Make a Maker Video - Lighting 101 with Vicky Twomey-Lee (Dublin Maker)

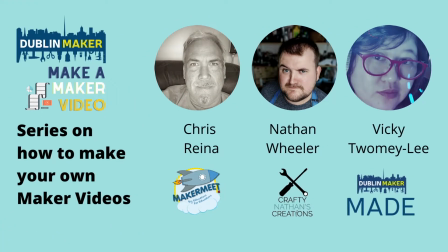[0:03]
Hello, and this is Vicky from Dublin Maker here,
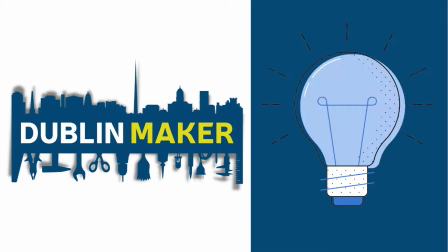[0:05]
and in this Maker video we will be talking about lighting setup with a few examples to help get you started.
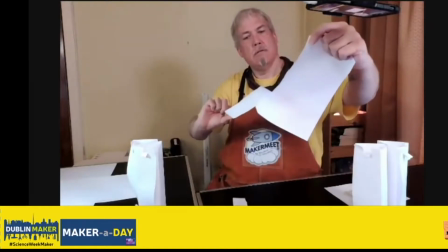[0:13]
So an example setup would be like Chris here, and as you notice both him and what he's demoing are all in shot.
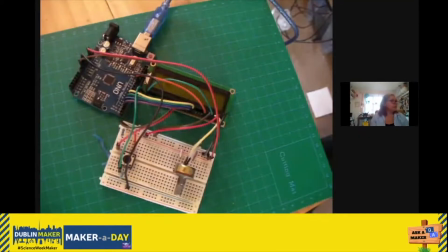[0:20]
Or it could be another setup like Spain,
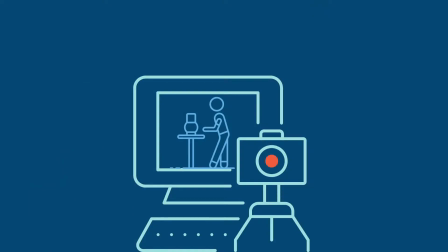[0:24]
who has an overhead shot of her project that she's demoing, and by the way, you don't have to be in shot, it's all up to you.
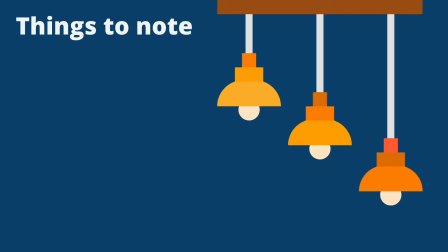[0:31]
Now, for the lighting, there's a few things to be aware of. So the first one I'm going to go through is brightness.
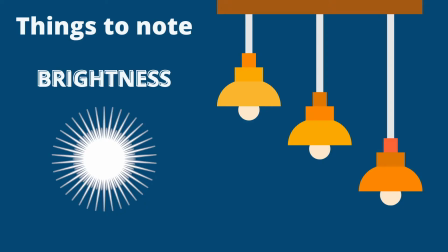[0:37]
You want to have as much light as possible when shooting your video, otherwise it will be too dark,
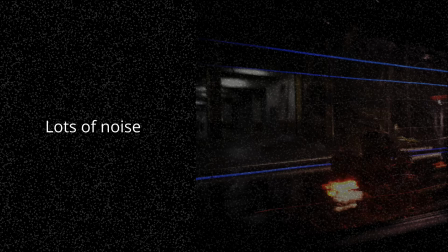[0:43]
footage will get too grainy, and you can't see the details of what you're demoing, especially up close.
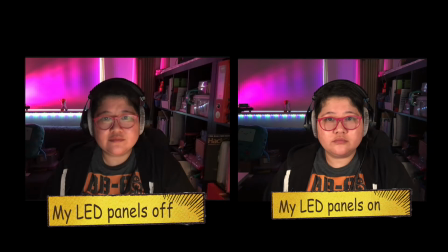[0:49]
And here are pictures of me with the lights off and on, and if you're curious on the lights I'm using, I'll put them in the description below.
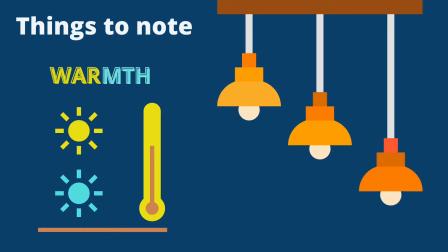[0:57]
Now onto warmth. That ranges from the color yellow to blue, where yellow is a warm color.
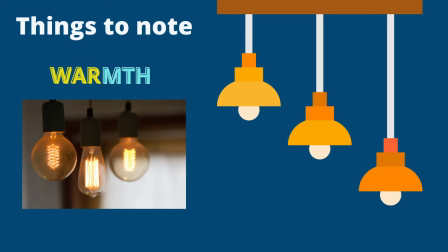[1:03]
Think of being indoors with incandescent lighting, or the golden hour lighting during the sunset,
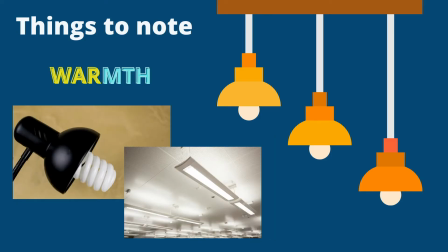[1:11]
and the colder blue is more fluorescent lighting or outside sunlight colors during the day.
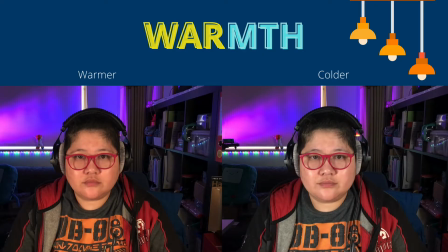[1:17]
So here's examples of me in warm and cold light.
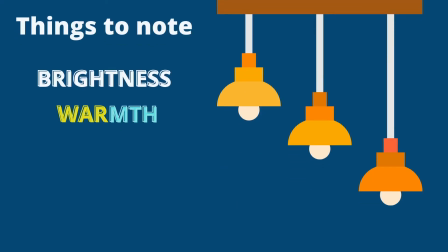[1:21]
So adjusting the brightness and the warmth help balance the image, especially around skin tones, and picking out details of what you're focusing on your demo.
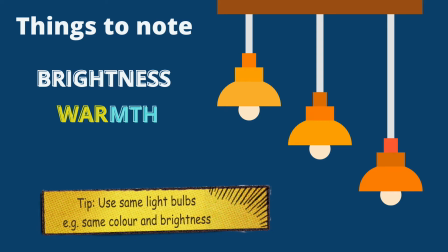[1:29]
To ensure even lighting, an inexpensive way is to replace them with all the same light bulbs in your fittings.
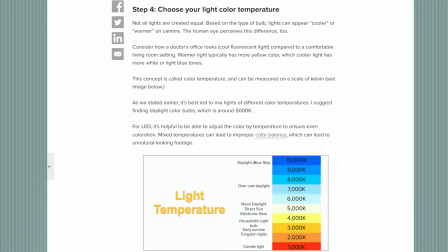[1:35]
Here is a site I found, and I'll link that in the description below. It shows you the color warmth chart on how brightness and warmth as well as location of your lights can affect your video.
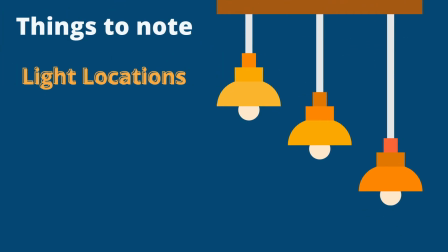[1:46]
Which comes to the third part, which is the placement of lights.
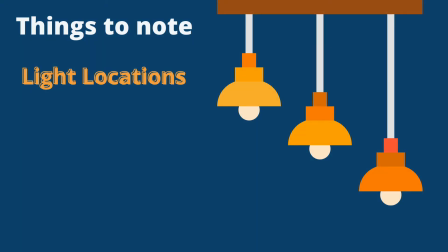[1:50]
And if you are in shot demoing, you'll need at least 2 lights. And third one would be nice to have. There's something called a key light. This illuminates you as the main subject.
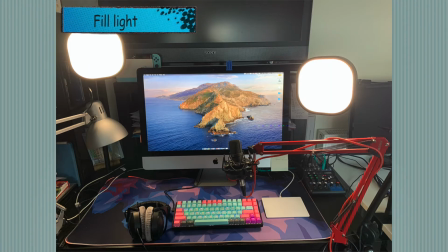[2:02]
Then a fill light, and this helps reduce the shadows and helps in contrast with the background.
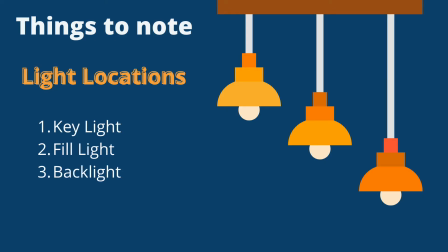[2:07]
And then there's the optional one which is the backlight that helps make you or subject pop out from the background.
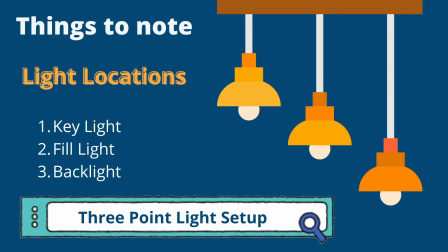[2:14]
You can find out more about key light, fill light and backlight, as well as do a search for 3-point lighting setup.
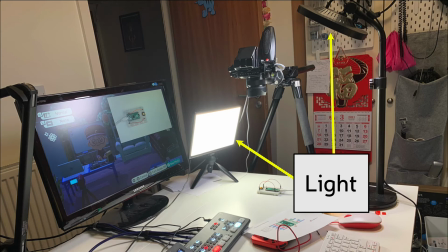[2:22]
Now onto the overhead shot of your project if you're doing it that way. Here's an example of ways of doing things up close if you're curious. I will put that info of what I used in my setup in the description below.
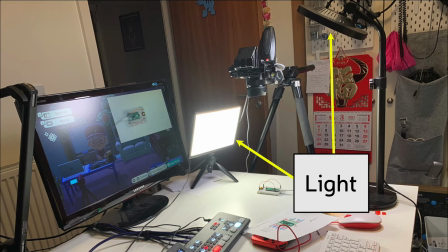[2:35]
We have 2 light sources from 2 different positions and a camera overhead. Here's the contrast with the lights off and on.
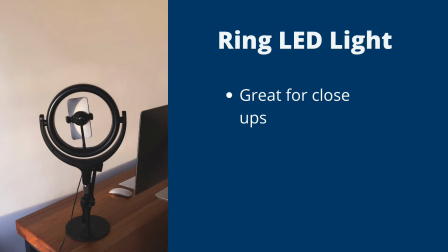[2:44]
And if you do close-ups, a ring LED light might be an option, and that goes around your camera or your phone. It is not recommended though if you're further away from the camera.
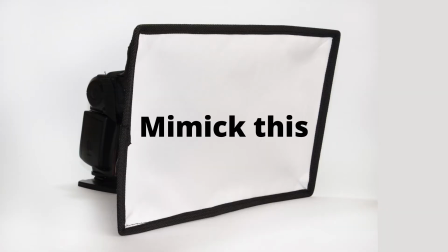[2:53]
So one last thing, if you find the light too harsh, also known as hard light, you can diffuse it or soften the light simply with a piece of paper.
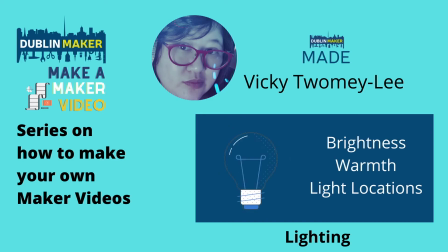[3:02]
So that's a whistle-stop tour of lighting setup with some examples. If you have any questions, email us at info@dublinmaker.ie.
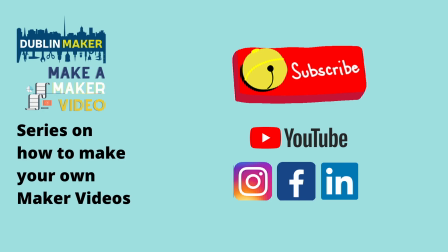[3:10]
If you want to see more of these videos, tell us on Twitter, Insta and on Facebook. And don't forget to hit that subscribe button, like the video as well as hitting that bell so you are notified when we put up a new video.
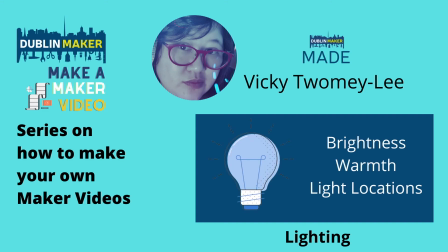[3:22]
And that's it from me, Vicky from Dublin Maker, so take care and goodbye.